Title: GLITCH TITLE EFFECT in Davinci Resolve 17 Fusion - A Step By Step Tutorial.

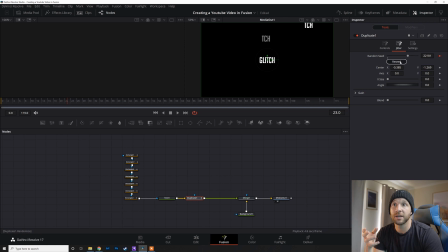(12:19)
So we're going to be using this effect to really make sure it looks like it is glitching, moving along keyframe by keyframe. So we'll set it up there. Other thing I wanna do is change the X size. So as you can see, once I've changed the X size, as it glitches in,
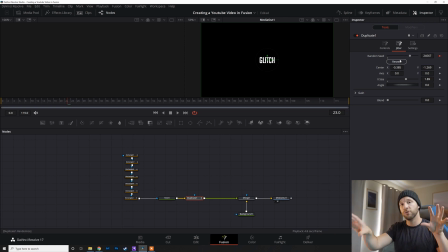(12:38)
it's gonna be getting bigger and smaller, making it look like it's moving through the scene rather than being on a 2D plane. Again, really gonna help you sell this effect. So all I'm gonna do is keep going across. I'm going to make sure there's nothing on the first one, and then when the first glitch appears, I'm gonna click
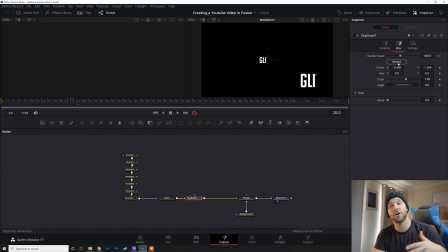(12:56)
reseed, going across, just using that right arrow to do every single keyframe all the way across. Bang, bang, bang, bang, bang, bang, bang.
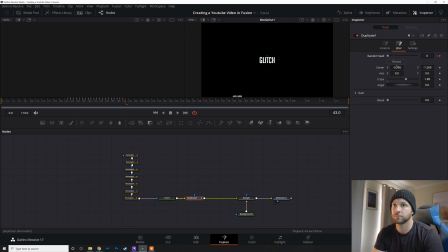And I'll just keyframe in this center. Whoops, 0, 0.
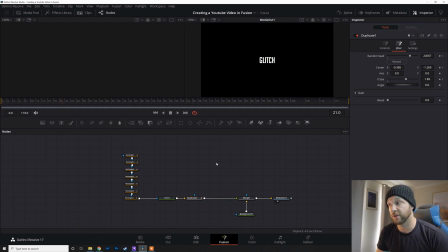(13:32)
So now this is what we've got after we've keyframed in all of those duplicate effects. Looks much smoother. I'm pretty happy with that already. That's a pretty cool effect, I'd say.
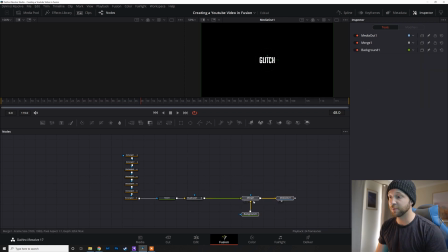(13:45)
You add in a bit of sound effects, you get a really cool title there. Last little thing we can do, guys, and this makes it just sells it that little bit more, is just a prism blur. And when I say last little bit, I didn't mean it because I forgot I was gonna add in something else. Now the prism blur is pretty straightforward. The real thing I'm looking for though is the abstraction distance.
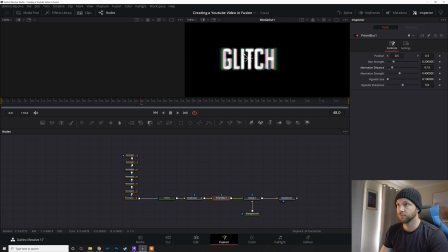(14:03)
As you can see, if we zoom in here, we have got this green sort of effect hovering around the image. It's sort of like an on old TV, that sort of color disruption that you sort of get. And this is what's really gonna sell the effect. And I really, really love this because it really brings it all together.
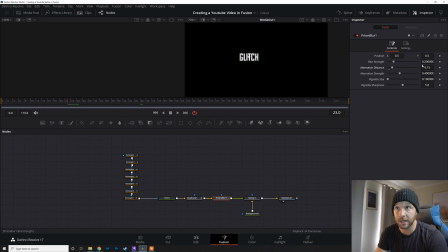(14:21)
So first things, I'm gonna come back to where we start. I'm gonna keyframe the distance in. I'm gonna take it right down. Keyframe in the blur as well, take that right down. So we've got a nice clean slate to start with. Next one, we're just gonna bring that up a little bit, not too much.
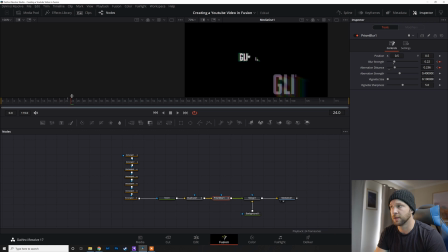(14:38)
The main thing we want is that abstraction distance. I want you to watch how much cooler this makes this look. Just awesome. Just absolutely awesome. So we'll come to the end of the effect and then take this down as well.
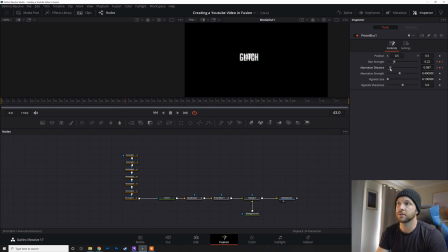(14:57)
And what I might do is actually just take the abstraction distance down a little bit as well. Come back to this start bit, take that down a little bit as well. There we go.
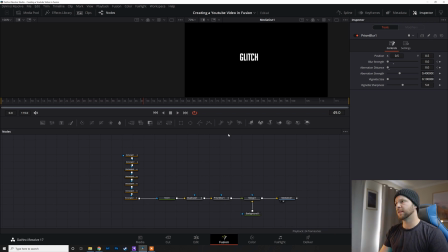(15:10)
And that is a cool effect, excuse my language. I'm really happy with that. Last little thing that you saw, guys, and this is gonna be very straightforward if you've watched any of my other tutorials, is just adding a DVE tool so we can make that really smash the screen and feel like it's flying towards us into the glitch.
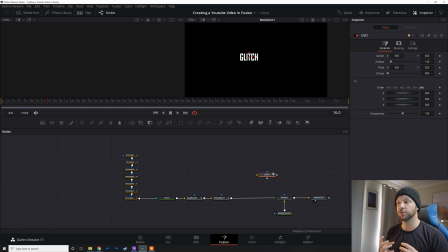(15:30)
So DVE tool is amazing. It is a node that allows you to sort of move objects through the Z-axis and move it towards and away from the camera rather than just on the sort of transform node. It is really, really cool. So I'm gonna chuck my DVE in there. I'm gonna come to the start of my effect.
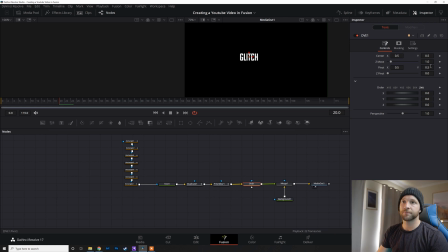(15:48)
I'm gonna bring it in just before that. I'm gonna keyframe in the Z move. I'll probably, yep, keep it at one. I'm gonna go back to zero. I'm gonna take that away from our screen. You can see it's gonna go. That's pretty boring, pretty bland.
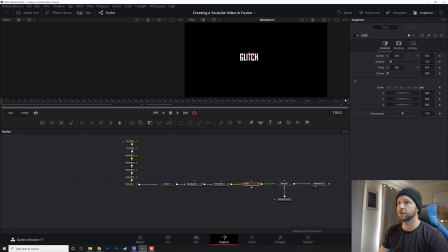(16:06)
So what I will do is make sure that's coming through. Connect the Z to 1.2. Whoops, sorry, 0.8. It's gonna keep on moving forward towards us as it glitches. Easy.
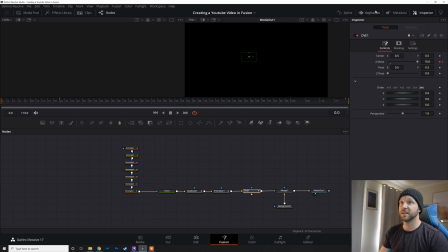(16:25)
And last little thing on my DVE, I'm gonna go to the spline.